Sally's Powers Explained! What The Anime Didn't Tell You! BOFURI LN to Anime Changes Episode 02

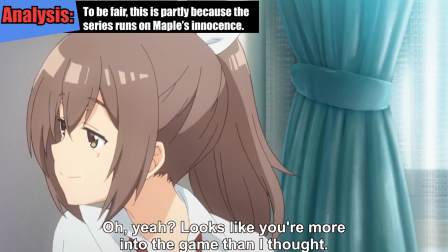[8:03]
The anime set up Lisa as the teacher, the one to guide poor Maple.
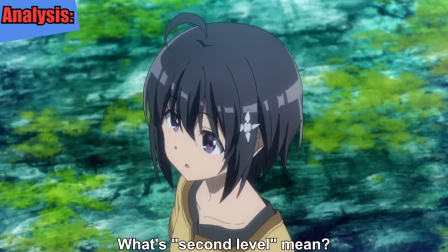[8:08]
The best scene that exemplifies this is the final one where Lisa explains to Maple what the level 2 of content was.
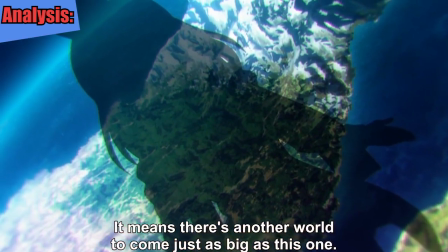[8:14]
This is in direct contrast to original Maple, who knew about the changes ahead of time and was already planning for those changes.
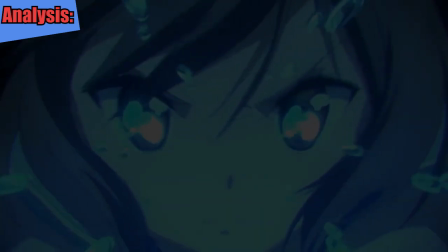[8:20]
In trying to make Sally seem like more of a teacher, they took a little bit away from Maple,
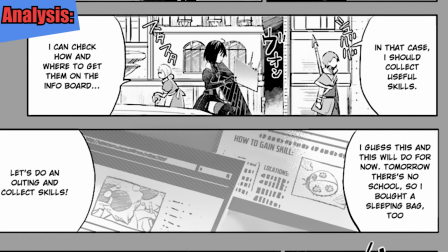[8:25]
who was legitimately interested in the game enough to be using online resources to stay up to date with the news.
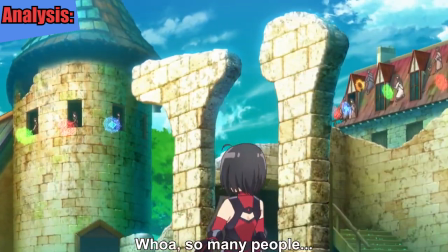[8:31]
That said, I don't want to say that the anime is trying to ruin Maple, because I don't think that was the case.
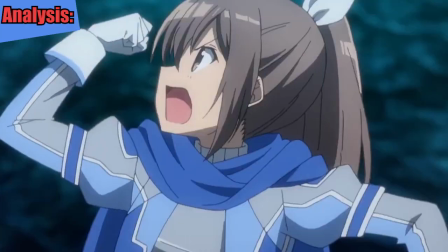[8:36]
I think this is just a little bit of a side effect from increasing Sally's screen time, which is factually true.
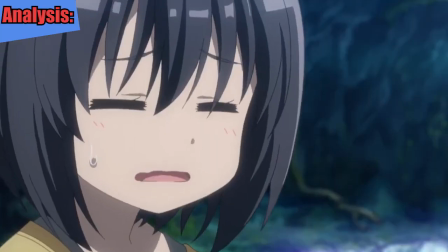[8:41]
There is more Sally in the anime than in the original materials. What you ultimately had here was an interesting little balancing act.
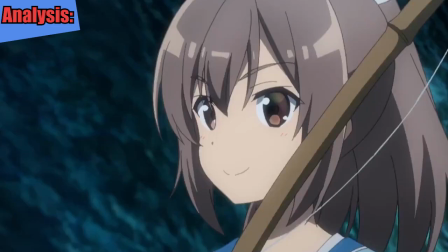[8:49]
And because Sally and Maple interact with each other, if you try and give more to Sally, you're gonna take a little bit away from Maple.
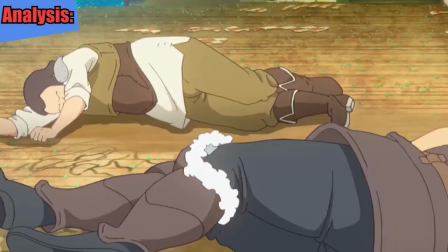[8:56]
But because Maple is so competent within the novel,
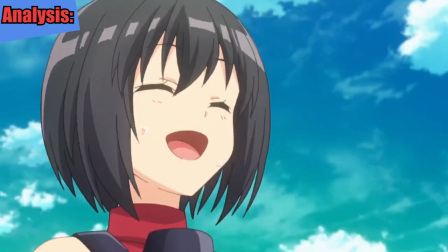[9:00]
there was no real way of creating a situation where Maple would truly be a newbie for Sally to teach.
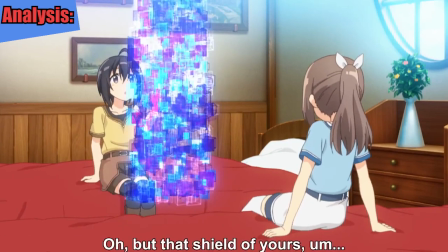[9:07]
And that awkwardness is present in the inn scene.
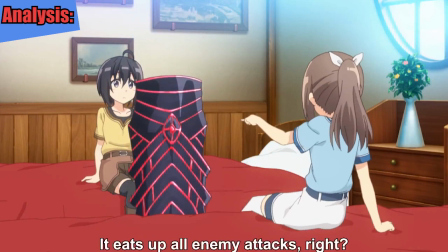[9:10]
In the inn, after telling Maple about her build, she goes on to tell Maple that she won't be able to acquire skills that require Maple to get hit,
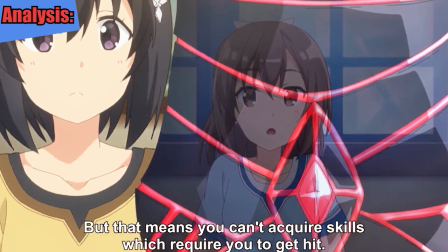[9:18]
to which Maple agrees, and tells us that she was already trying to mitigate that.
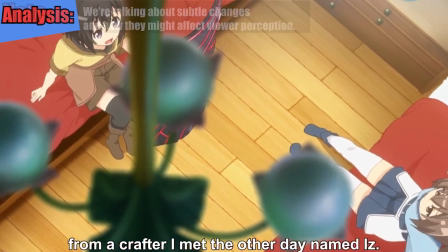[9:23]
And here's where that nuance is, or here's where that little bit of awkwardness is. Sally is the one that premises the problem, telling the viewer about it,
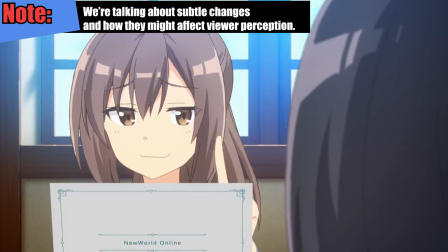[9:31]
and this in turn associates her again more with the role of the teacher at the very least.
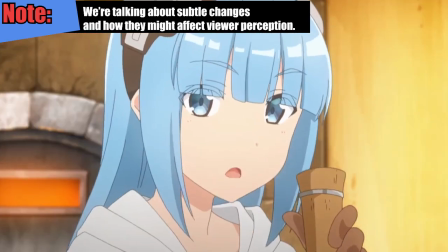[9:36]
But Maple reveals that she was already working on it, which follows the pattern of what the anime did with Maple. It downplays her activities,
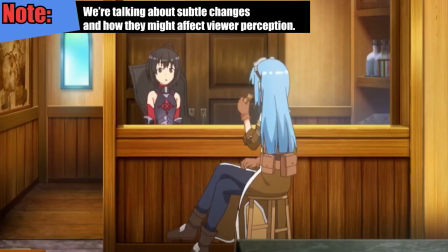[9:43]
not removing her competence, but making it a little harder to notice by removing little bits of info.
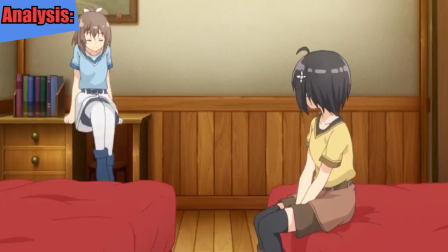[9:49]
And that's really the thing that I want you guys to focus on. We're looking at the difference in impressions.
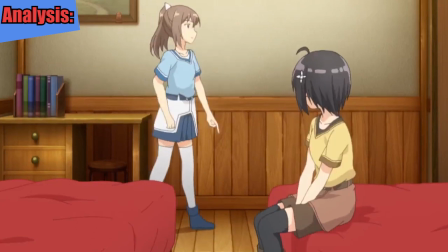[9:53]
And for me, when I think about it, I do think that the ordering of the events did alter my impression of Maple a little bit when it came to the anime. But that might just be me,
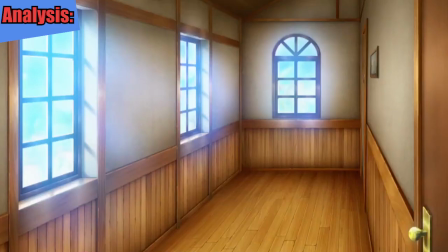[10:00]
or I might just be overthinking it, who knows.
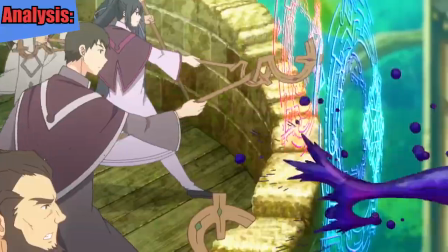[10:02]
Anyway, while we're on the note of Maple and her competence and it not being played up in the anime, when we got the flashback to Iz, that scene was altered.
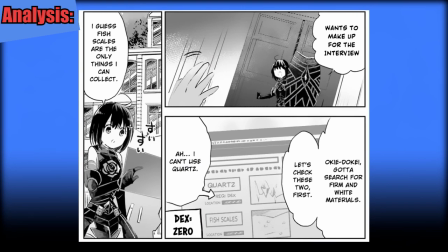[10:10]
In the light novel, Iz gave Maple a choice between two materials. And again, that made Maple seem like she was more savvy, since Maple specifically made the choice to go after the fish based on the knowledge that she couldn't reach the other materials, which again,
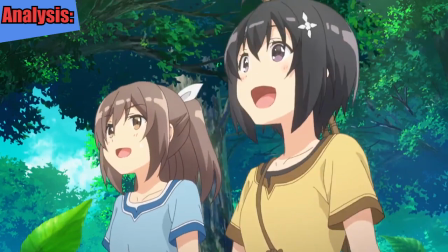[10:24]
it creates that stronger impression of Maple's knowledge and creates a stronger impression that Maple knows what she's doing within the game,
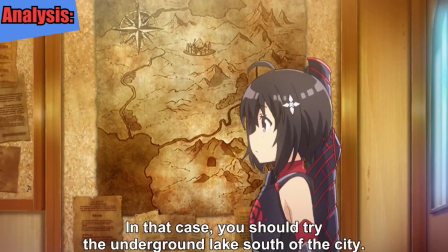[10:30]
as opposed to the anime where Maple is just told where to go. Inherently, one scene has more agency for Maple than the other, and I appreciate that.
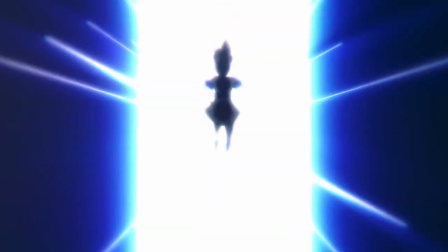[10:38]
So that's it, episode 2. My final takeaways for this episode: the anime wanted to give Sally a stronger presence, and the anime also didn't care too much about the powers compared to the manga.
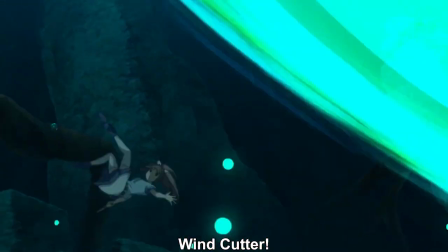[10:47]
So what do you guys think? Which of these differences are you most interested in?
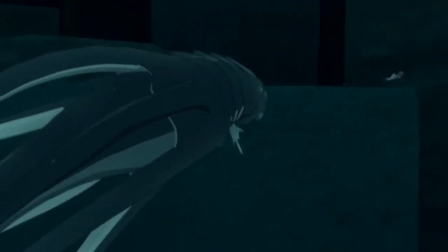[10:51]
Let me know down below, and if you enjoyed the video, please leave a like or a comment, or share the video out if you want to share this trivia with other people.
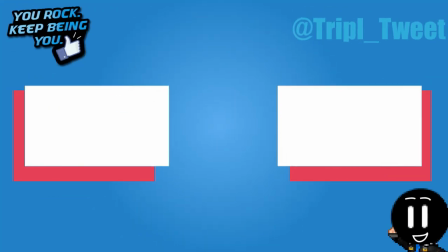[10:58]
Anyway, everyone, thank you so much for watching, and until next time, I hope you have an absolutely great day.